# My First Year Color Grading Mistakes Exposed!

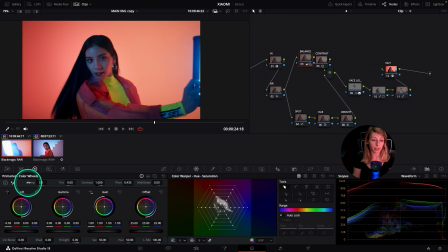(20:19)
I think this is fine. Maybe if we put a tiny bit of warmth, that would be great for this shot.
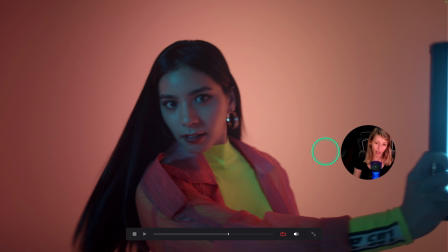(20:28)
Yeah, okay, so this is what we had before. So this was my original grade for this piece. You can see that we went a long way.
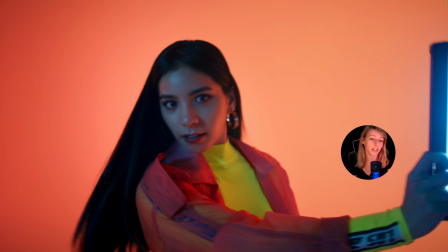(20:39)
So this is the grade that I would have delivered nowadays, now that I'm a bit more experienced.
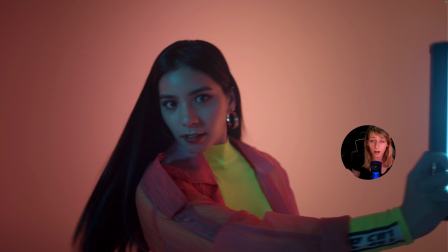(20:46)
So before, you can see that because I didn't apply well the LUT that was supposed to map the camera log plus also apply a beginning of a look, then I've lost all the colors and everything looks gray.
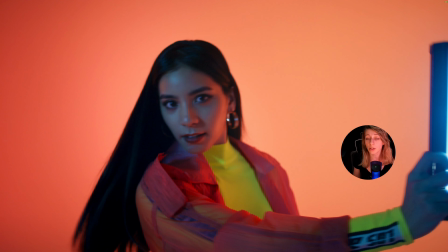(21:04)
But here, because I'm not really scared of pushing up the colors, and because I know how to handle the colors, then I was able to just have the colors working in my advantage.
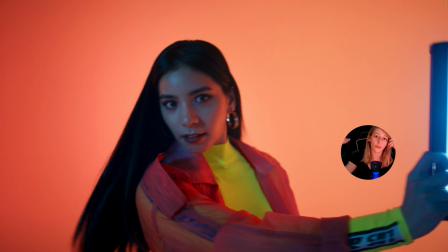(21:20)
You can see that, for example, also if you are mapping your image well, you don't have to do a lot of adjustments. You don't have to struggle that much to have a beautiful image out of the bat.
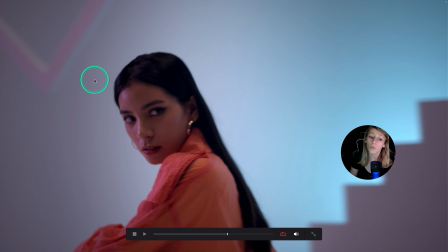(21:35)
It's the same for this one. I was very scared to push up the colors, and because I didn't map well my shot, I already got a disadvantage. That's why also it's very pale.
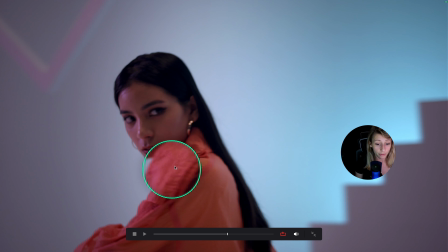(21:50)
Also, something to notice that there is a lot of noise that is introduced because of the qualifier, which is not great, because then of course it's a very fast shot and the client didn't notice.
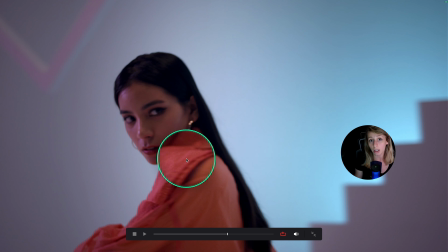(22:03)
It's good practice to always just check if you are breaking the image or if you are creating noise, just for you to avoid in the future.
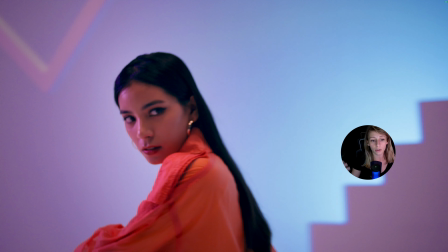(22:13)
We have done a grade where actually we could take advantage of all the colors that was happening in the frame, and we could make her getting a bit more boost in terms of colors. So I think this is pretty cool. So that is all for me, guys. The fact that I was not daring to make adjustments and I was very terrified to play with colors,
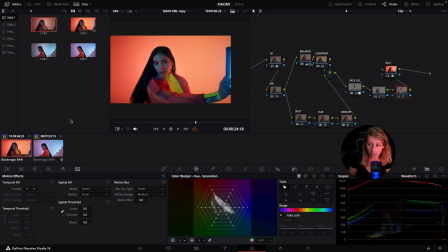(22:40)
it shows you that my beginner journey and also my whole journey was always learning and learning and learning. And I find that when you are on social media, when you are on YouTube,
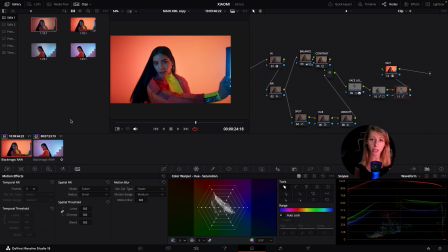(22:55)
the problem is that you see so many amazing people that you are always comparing yourself to them, and you think that they became overnight experts. It's not true.
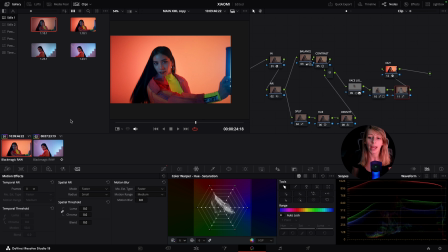(23:08)
They have years and years and years of practice behind them, and they were starting the same way as you started. So I hope it helped, guys, and I hope you laughed a lot when you saw my grades that I was doing at the beginning.
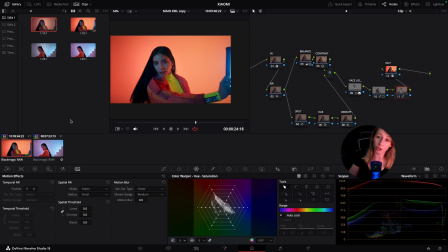(23:24)
I like to laugh about it because it just shows you how much I have grown and that you can grow too. And so yeah, I hope it helped. Subscribe to the channel if you want more color grading tips, and I see you next time, guys. See you.